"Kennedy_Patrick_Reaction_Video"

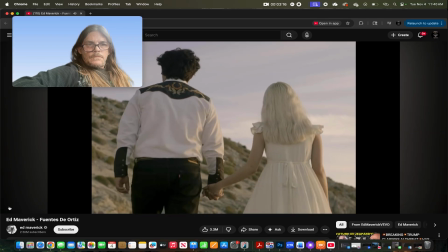Y ya dime si tú me quieres, por favor.
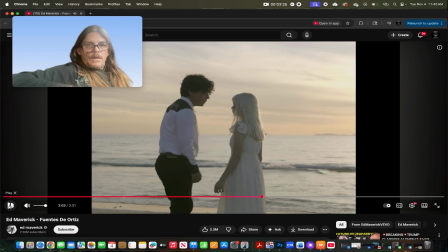Y he sufrido y me he empedado.
So this here almost gives me like a dreamscape feeling, more like, this is what he's hoping would happen or is dreaming would happen, and is serenading to that.
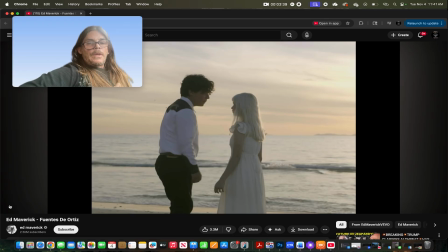Or more past memory, kind of like he's remembering these things, and this is more of the ghost of her that he's, longing for.
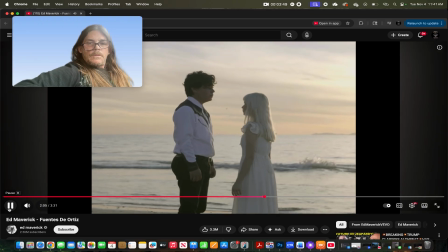Tanto por tu amor,
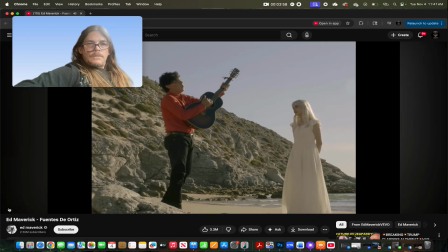y en la noche que las estrellas salen, yo pienso en ti, mi amor,
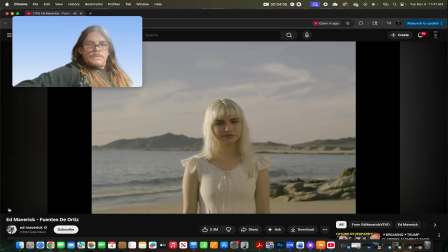que me hiciste de mi cabeza no sales,
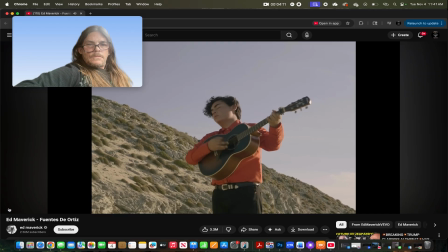y no lo digo por mamón, si me dices para ti que soy,
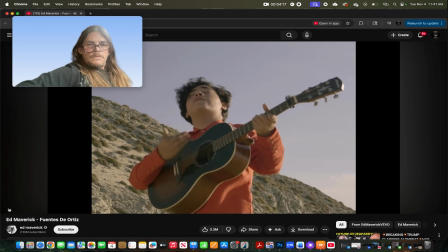no dudaré en hacerte tan feliz, eres especial para mí,
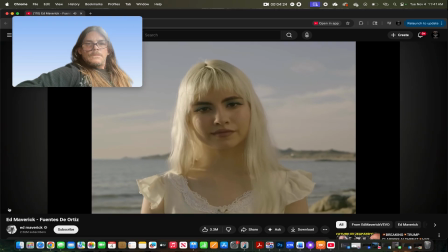dime por qué me haces sufrir, yo te olvidaré desde las fuentes de Ortiz.
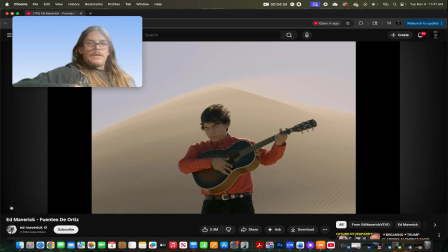That's an interesting setting right there with the sands behind him blowing off to the side, kind of like the sands of time, where he's missing her. And it's been such a long time since he's seen her.
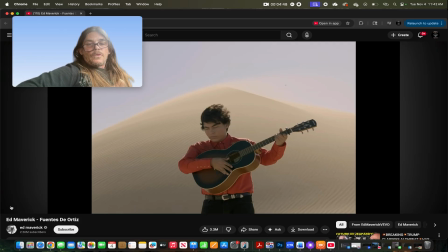It's a great visual right there. I don't speak the language. I don't know really in what context he's singing, and as far as the words are concerned, but just that visual there tells me sands of time, and I'm longing for you, I'm missing for you.
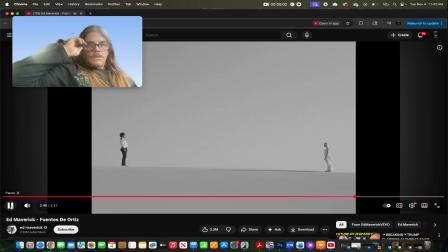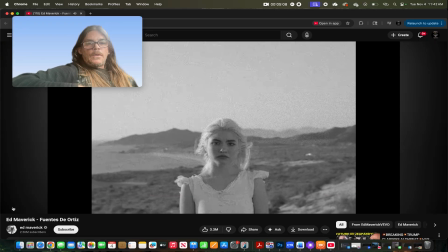And again here, this black and white, that tells me, longing, missing, memories. That's interesting how they played that from Sands of Time into a black and white scene.
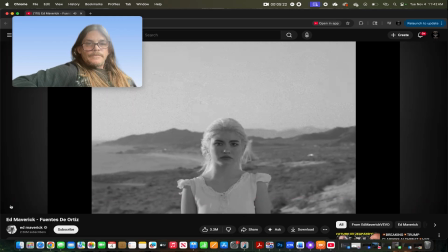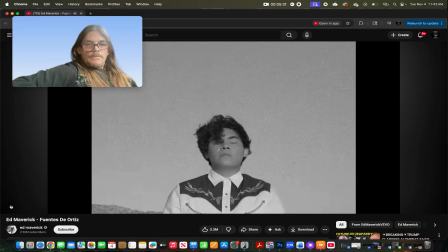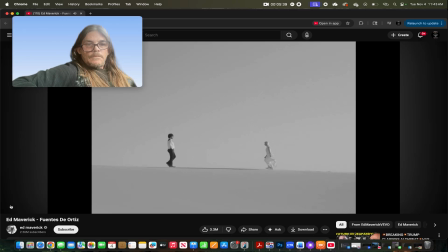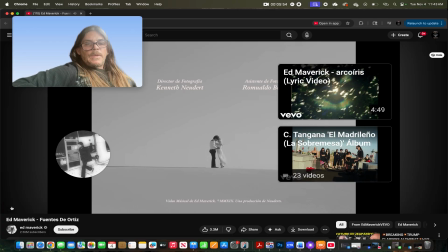Interesting, very interesting. I think at the beginning it was more like, you can't hold me. You can only have me hold the memory of me hold you, and then here at the end, it's my memory will hold each other.
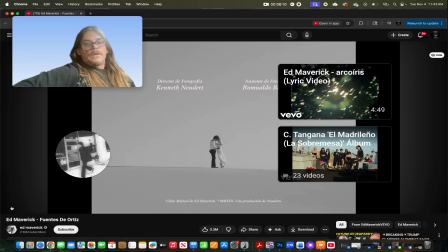Our memories will always hold each other. And kind of interesting end right there. So we have one more video to do. So let me get this loaded up real quick. I'm gonna pause this.
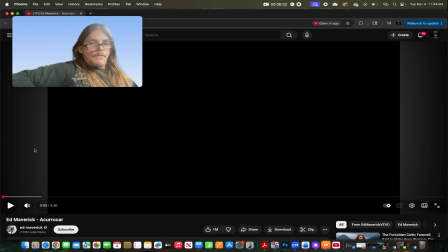Okay, we're loaded up and ready to play the second video. And let's see what else he's got here. Same artist, and see what the theme is.
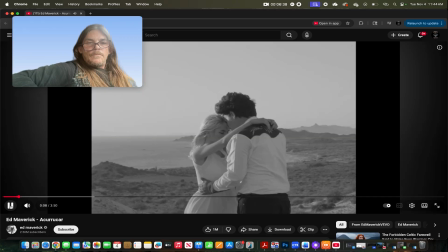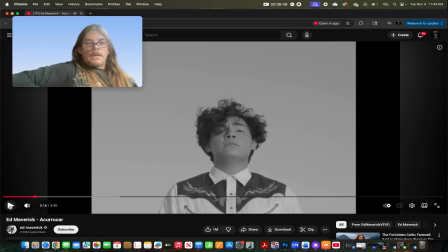So right away it starts up with the ending of the last video. It starts up here with them holding each other, but now her walking away. And this here, just the way it's positioned, even though it's down low, looking up the nostrils, it kind of gives a solemn feel to it.
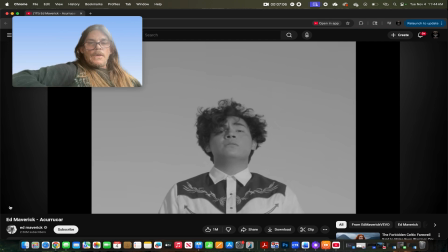Like, don't leave, don't walk away.
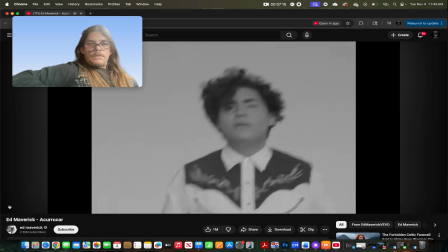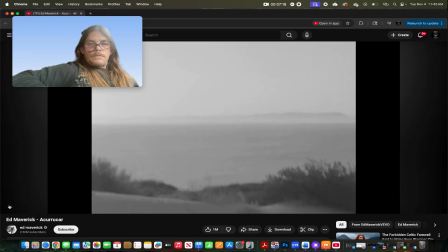piensas tú?